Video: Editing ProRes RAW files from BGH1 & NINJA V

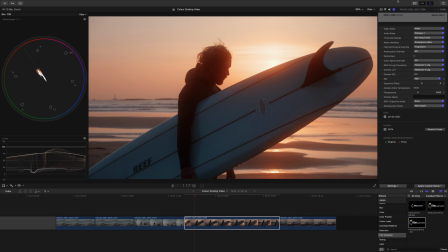So the control you have over this footage is amazing. And then my final adjustment again is just to add the Film Convert.
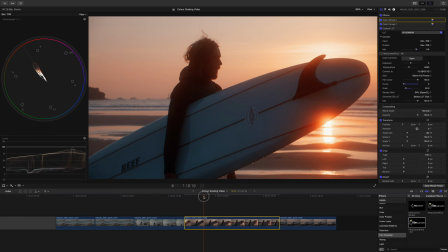And being able to do all of this natively in Final Cut is fantastic too. I mean, the footage, when you see it, it just plays back so smoothly.
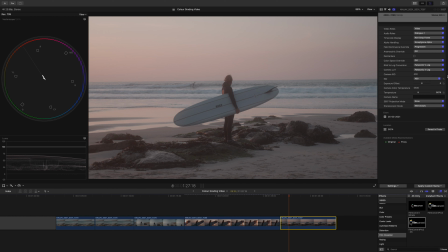And then the final shot, same thing goes. I've done the RAW to log conversion, slap the LUT on.
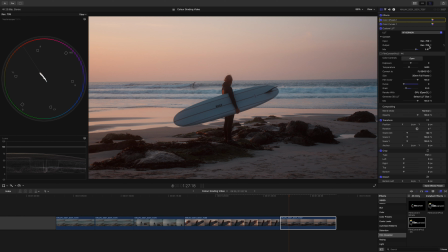And then, as always, I apply the wheels and the curves before the LUT, so that it's affecting the footage before the LUT is applied to it.
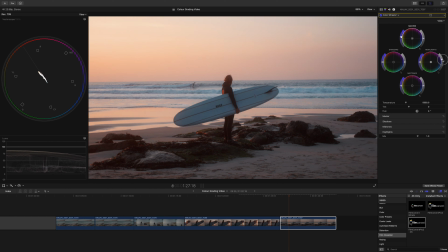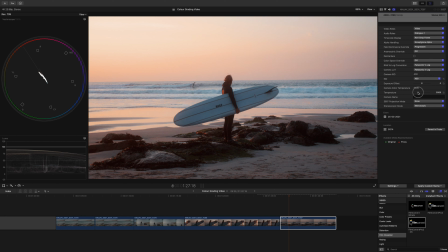And again, loving having this temperature slider so that you can really choose, do I want to bring that coolness back with the blues, it goes to look a little bit more blue hour, or you can really push the warmth and go for a mega sunset look.
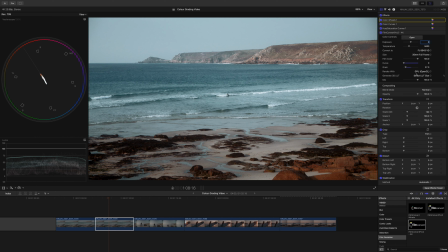If we just come back, have one last quick look at what we've done here. So this is the shot we did, the manual adjustments. That this was just to show you really how I go about making LUTs. I do that in Photoshop, but you know, the tools are there to do it manually in Final Cut if you wanted to.
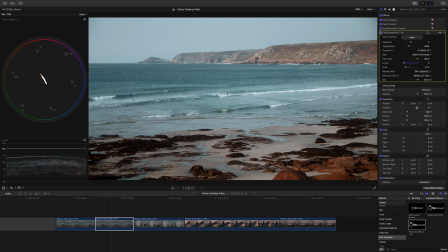Film convert, just to bring in those lovely film-like colors. For the Kernow film, I had the grain down to sort of 20%, something like that. And I find that just adds a little bit of texture to the image. It's an extremely subtle change, but it's that finishing touch, I find, just to tie all of your footage together.
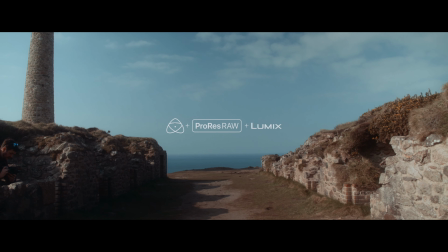So that's really how I went about color grading the Kernow footage.
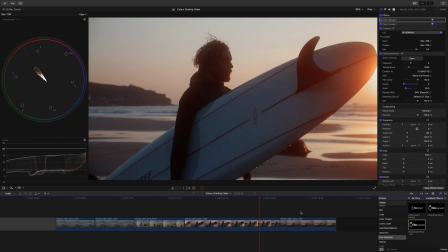I'm looking forward to having a play working directly with the raw footage instead of doing the raw to vlog conversion.
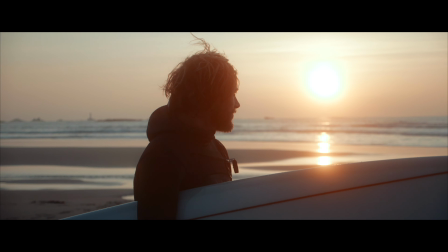It's all about experimentation, and I have lots of that to do now, which is exciting. Yeah, so that's it. That's pretty much how I went about color grading the footage in the Kernow film.
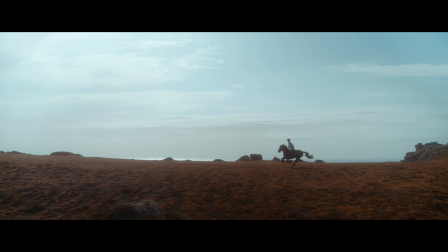As I said, if you've not seen the film, do check it out.
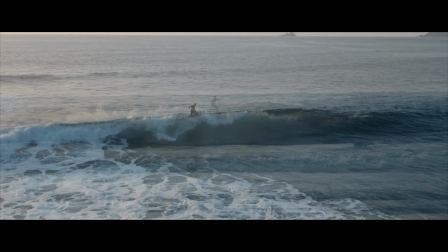And for more videos just like this, head on over to the Atomos Academy, where there's plenty more content for you to get your teeth stuck into.
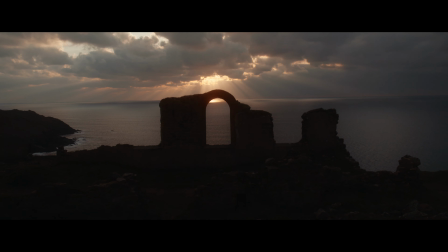But that's it for me for this one. Thanks for watching, and I'll see you again. Cheers.